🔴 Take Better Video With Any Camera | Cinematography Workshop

Here's another one where it's just, let me show you where it's a little quicker, okay? So on this one, we are leaving. This is the end of the video. We are going to bounce out. We want to bounce. We're hustling out from the sawtooth. So our cuts are going to be quicker and our movements are going to be quicker. Again, it's the feeling. It's just a feeling you're trying to imbibe, right? You have Brett's slow-mo stuff with the coffee. Now you're trying to run away from, I don't know, the trail. You're trying to hustle, okay?
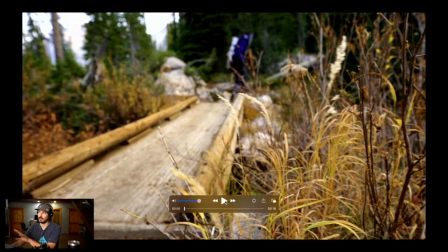So our movements are a little bit sharper. Again, still incorporating foreground with our movement and depth of field.
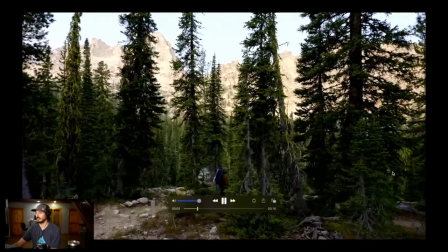When you add it all together, you get a more cinematic look. But you're going to see the movement just become a little quicker, a little bit more handheld.
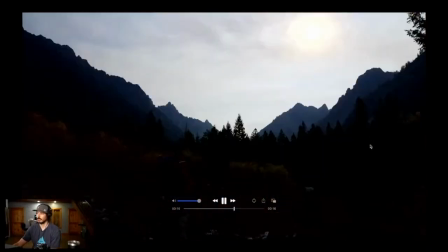Honestly, that doesn't, there we go. And we're just jamming out.
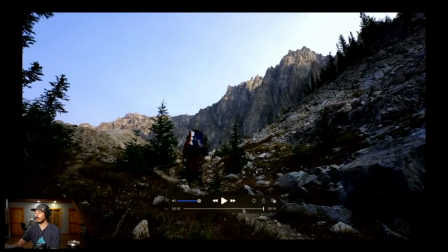Actually, that wasn't a whole lot of movement, honestly. But I guess subtle movements, quick
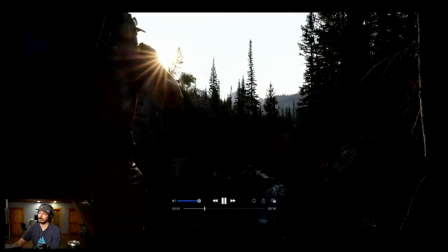cuts, gives you kind of the feeling of, hey, these guys are leaving.
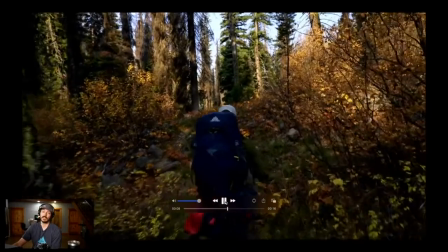They're on their way out. Honestly, now that I look at it again, it's not as much as the other one.
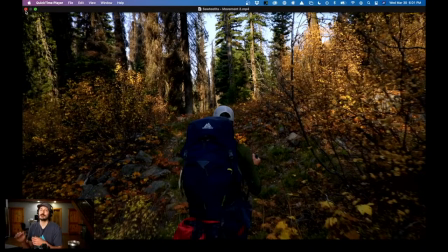But you get the idea, right? If you want to add quicker movements to a quicker scene, that would work. All right, what else we got here? I think we're almost there. Let's talk about lines real quick before we get out of here. So the real way to framing is obviously super important if you think about just cinematography through a photographer's eye, right? Framing is important. And there's this concept in framing, I guess, I don't know if it's technically the term for it, but lines, leading an eye through an image and creating the correct lines in a frame to just give you a more balanced frame. I think the way to explain it is to show you, because it's a little tough to explain. Let me try to find you an example. So here you go. I want to show you an image real quick, and I will explain lines to you. Take a look at this image.
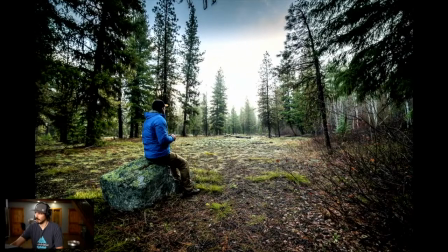It's not a great image. I mean, it's just me sitting on a rock. But this image is kind of incorrect. It feels kind of unbalanced, right? I don't know why. There's this big, there's no lines. See, what you have here is not an eye leading you through the scene.
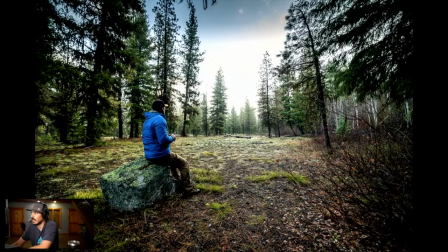What you have is an image split in two. And the line that's splitting this image is coming right down here through the middle. And on one side of the image is this big mass of just me on the rock with these trees right behind me. You could see how this could be its own image, right? Right here, cut off.
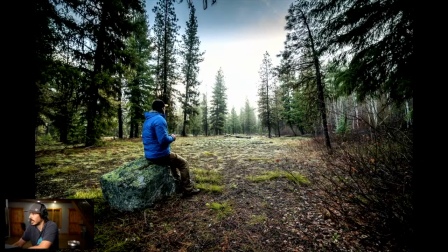And the other is this just massive blob that's really doing nothing, okay? I have not correctly lined up this image. It's a poorly constructed image. Let me show you the correct way to do that image. And it's really subtle, and this isn't an award-winning image, but it's a really good example. Okay, so now I've just changed the camera angle, right?
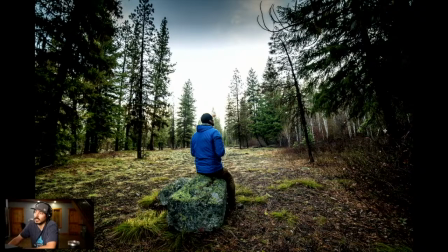And now you have at least a cohesive, balanced image. You can see these lines leading your eye through the frame, through the center.
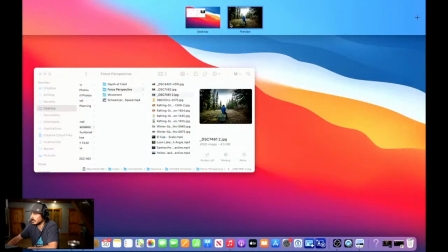This would be a line here. This is a, whoops, sorry. This is technically a line here.
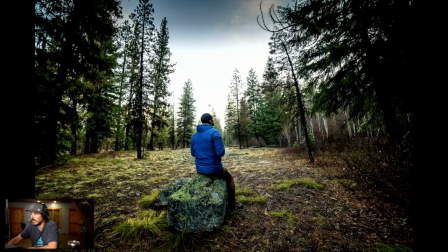You know, these lines that are leading your eye to the center of the frame with the subject. Instead of it looking like two different images, the photograph actually leads you through it more linearly. And that is an example of the proper way to do it and the improper way to do it. Let's just look at these side by side. And if you're like, dude, I can't see a difference, well, maybe you can't.